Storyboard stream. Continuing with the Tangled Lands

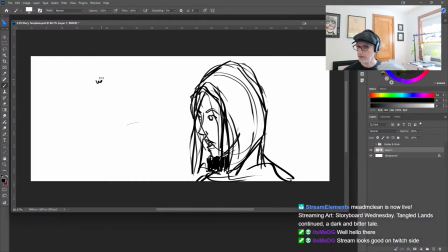68:25 So this is like the what did I do wrong? I need to like refine an expression. Facial expression,
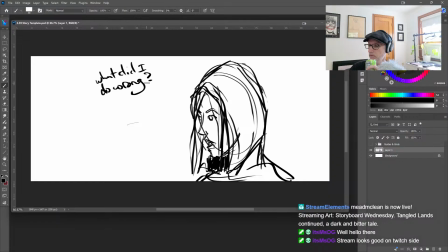68:44 like while in profile, is a little bit tough. What I'm kind of thinking is like when we flip between these shots, that they'll be in profile,
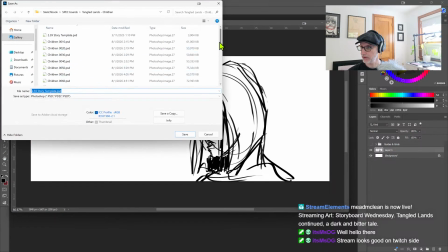68:59 and profile suggests psychological distance, but because they're going to be so close together in the like next to each other in the frame,
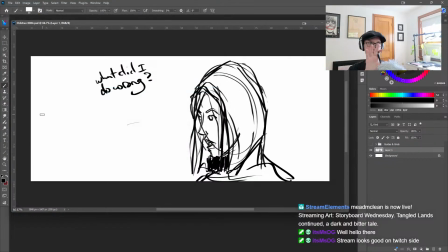69:09 or like the way that it flips from character to character is going to be really small. So I'm hoping that will show like a sense of intimacy and distance at the same time.
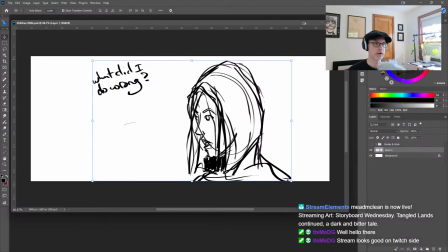69:25 So let's look at what it looks like a bridge when we flip between the two thumbnails.
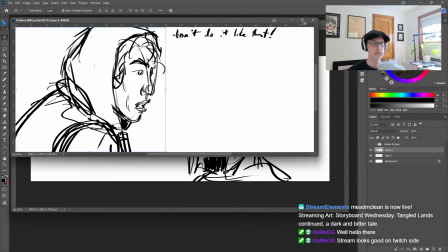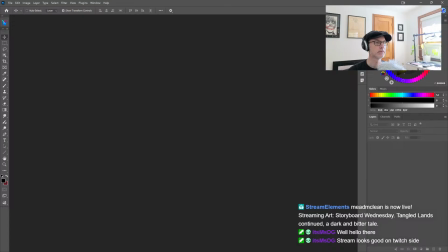69:36 Actually, let me move bridge over here so we can just take a look at it.
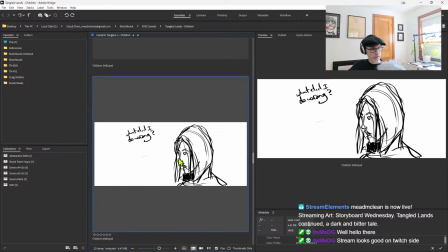69:48 Yeah, so if we just flip back and forth.
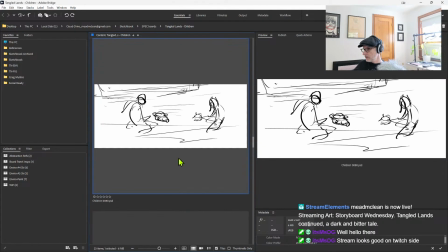69:55 I mean, that looks right, to go from here to here to here.
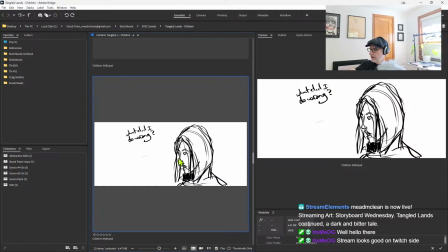70:05 And then the next shot, I think, should be like of the seeds like popping.
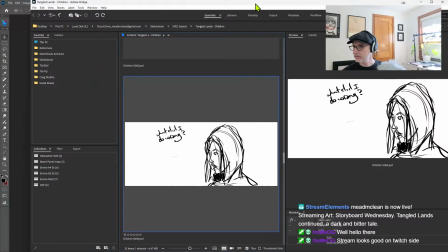70:19 That could work pretty well, I think. This back up here.
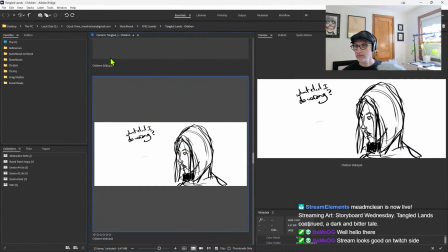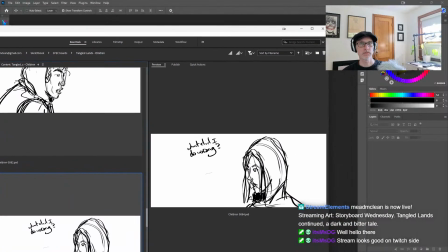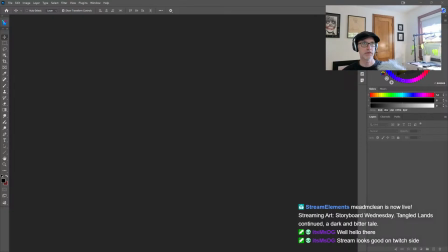70:34 Do not have enough desk space for this. Okay.
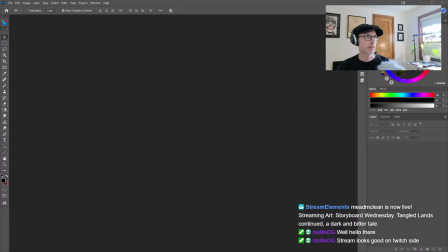70:51 Now we need an insert shot of these of Mop demonstrating how these seeds pop and everything.
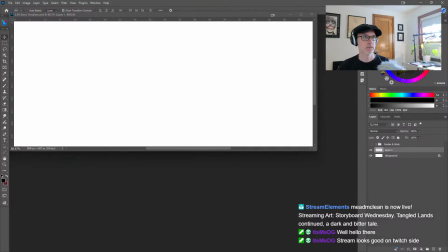All right, so let's see how that's going to work.
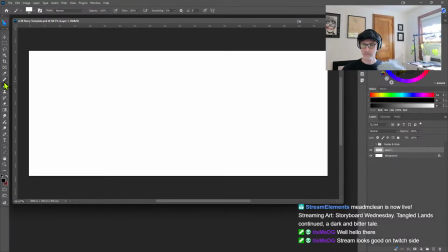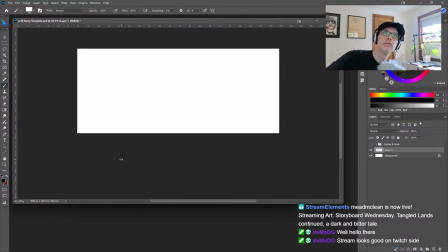71:22 So let's see. I mean, the basic idea is that we need like this little bag here.
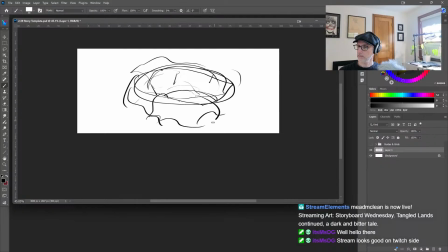The sack is going to be kind of open and it's going to have some pods and junk in there.
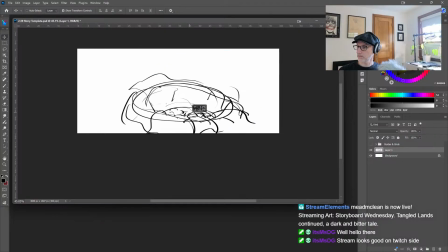71:57 That's probably too, we just need to see into it. It might be too big anyway. But when you see his hand in there, which probably will be better if it's a left hand than a right, because if the right hand, we're just going to see the back.
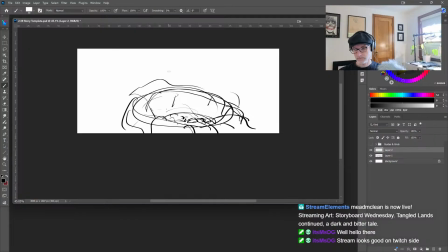72:17 So here, he should be down low, so his hand shouldn't be, it shouldn't be like down like this. It should just be kind of over and maybe at like a slight angle. So arm will come in like this.